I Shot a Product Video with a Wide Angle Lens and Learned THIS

When the shot is static, either filmed with sticks or handheld, our brain has more time to process an odd perspective that it's seen and start picking apart inaccuracies or distortions. For this reason, I've added a lot of motion to these shots. Let's add some more camera action.
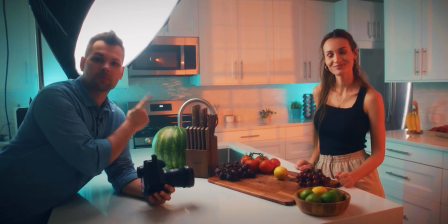In this next shot, we'll have our lovely Yulia grab the knife out of the block and she will actually slice this lemon in half.
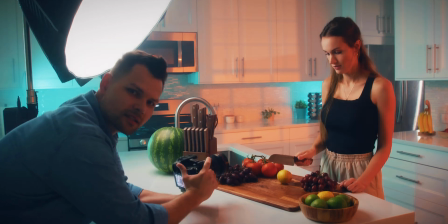In the meantime, I'll just follow her hand movement with this camera. So the lens in this shot is set at 20mm, so a bit closer.
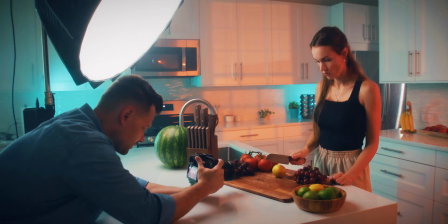I have to first focus the camera right here at the end point. Action. Cut. We'll need take 2 on this one. And maybe the Dana Dolly is an overkill to drive this little DSLR camera, but that's all I had. However, I didn't limit myself to only dolly shots.
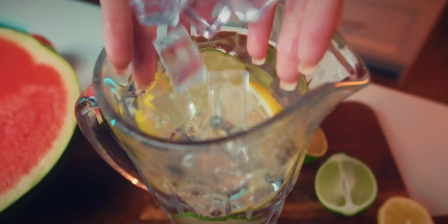I've added handheld motion shots and even set the product itself on top of the motorized rotating turntable.
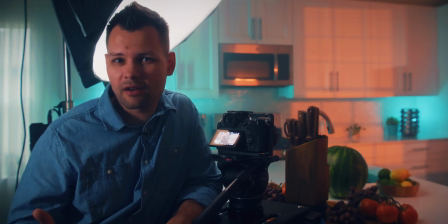The objective of this shot is to show quality of the product and detailed texture.
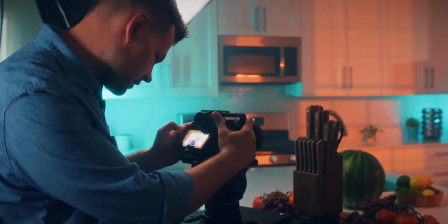First things first, you gotta make sure that you have the focus right.
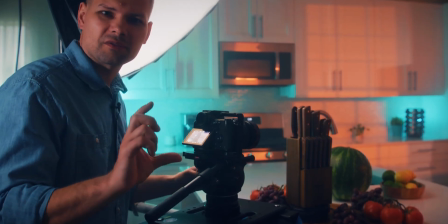Second of all, I like shooting these in reverse of the rotation direction for a more dramatic effect.
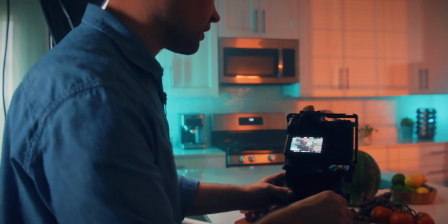We'll just do this nice parallax effect. Sometimes doing these product videos, you have to shoot maybe 10 takes until you get that perfect one.
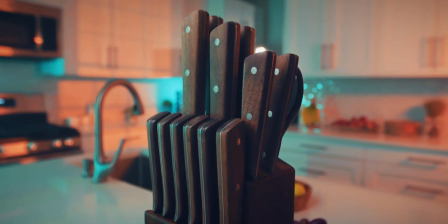So I'm looking right now for the frontal view of the product where I can clearly see the knife's handles. Constant motion creates constant perspective change and stops the brain from catching on too quickly that something may be visually off. So if you're getting value, make sure to hit that like button and subscribe. But then how do you achieve the depth of field? It is more challenging with wide-angle lenses, which can make it difficult to isolate the product from the background and create a visually appealing,
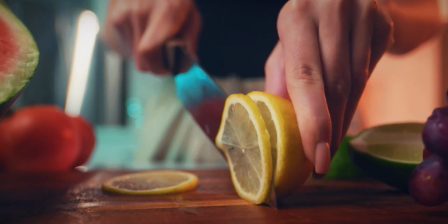blurred background effect. Fortunately for me, this lens has an aperture of f2.8, which was enough to create some blur in the background.
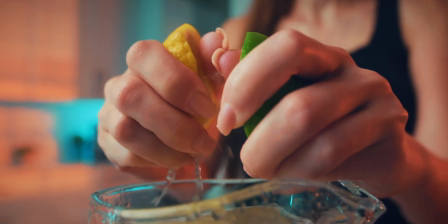Typically, the closer you bring the lens to the subject, the more blur you'd see in the background. But doing so with a wide-angle lens would mean that the subject would get distorted more as well.
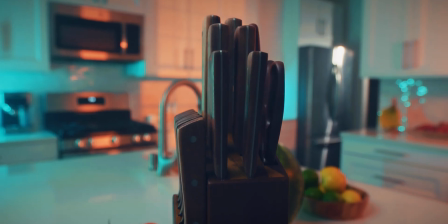You just need to find the distance acceptable to you, far enough to avoid an extreme distortion, yet close enough to create the blur in the background. And to enhance the depth perception, you need to make sure you're not shooting against the flat wall, and that you have plenty of space behind the subject. I would also place objects at different distances from the lens. We're dialing this lens to 24 millimeters.
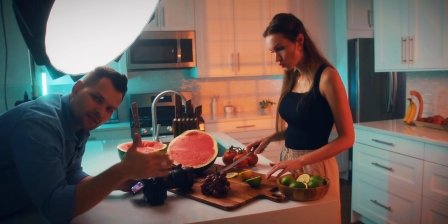We'll just add a couple of grapes from this side to kiss the frame and to create depth. But one of my favorite ways to add volume to this scene is by using a fog machine.
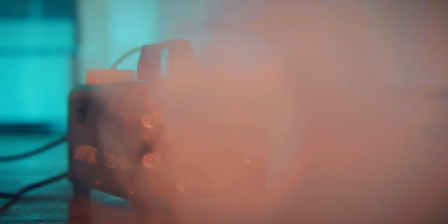Let's crank up some fog. Wow, this is a really interesting perspective on a knife.
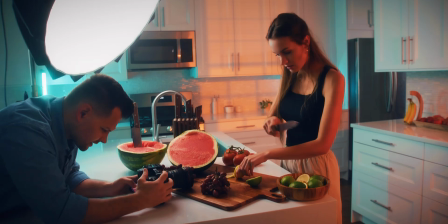Action. Oh, that's a sad slice. Vlad, let's do lime.
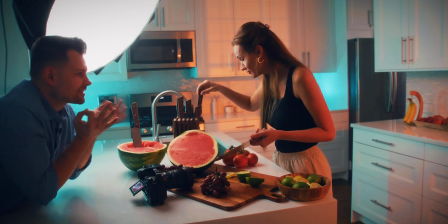Okay. Come on, Julia, focus. Please do something, Julia.
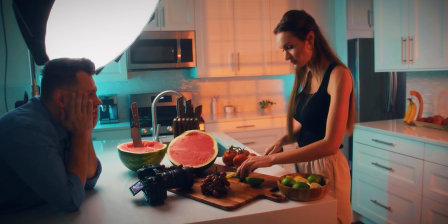Okay, I'll do it for you, okay. Save me. Action. One of the main issues I had in this location is a lack of windows and natural sunlight.
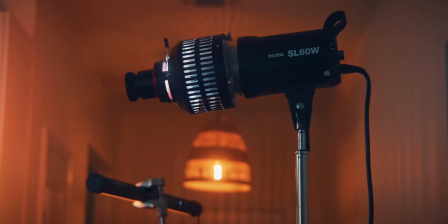To solve this problem, I used a Bowen's mount snoot light modifier to project the shape of
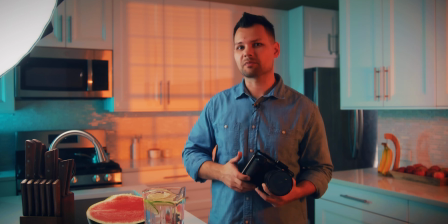a window with an orange tint to give an impression that this took place during the golden hour. And then again, something that can help a great deal with creating depth and volume is lighting. Wide-angle lenses often capture a larger scene requiring more extensive lighting setups to ensure even an adequate illumination across the entire frame.
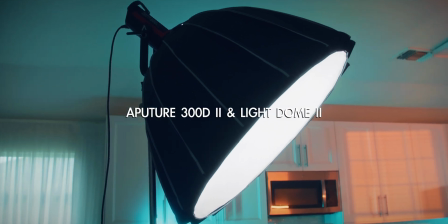Our lighting setup today consists of Aperture 300D Mark II with a Light Dome 2, as well as two Nanlite Pavo Tubes 15X,
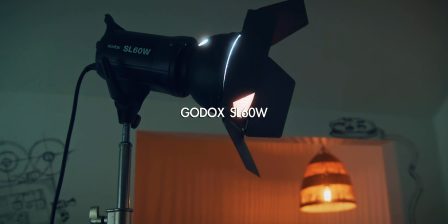also two Godox SL60W with light modifiers, and the B7C light bulb made by Aperture hidden behind Spice Rack.
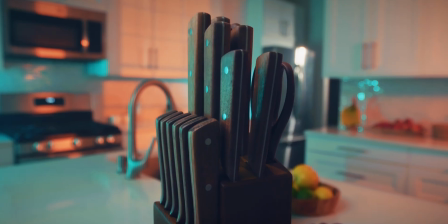Wide-angle lenses capture a broader field of view, so it may be tricky to fill the frame with art and decor, especially for smaller productions. Often I don't use lights only to do the obvious and light the frame in a conventional way.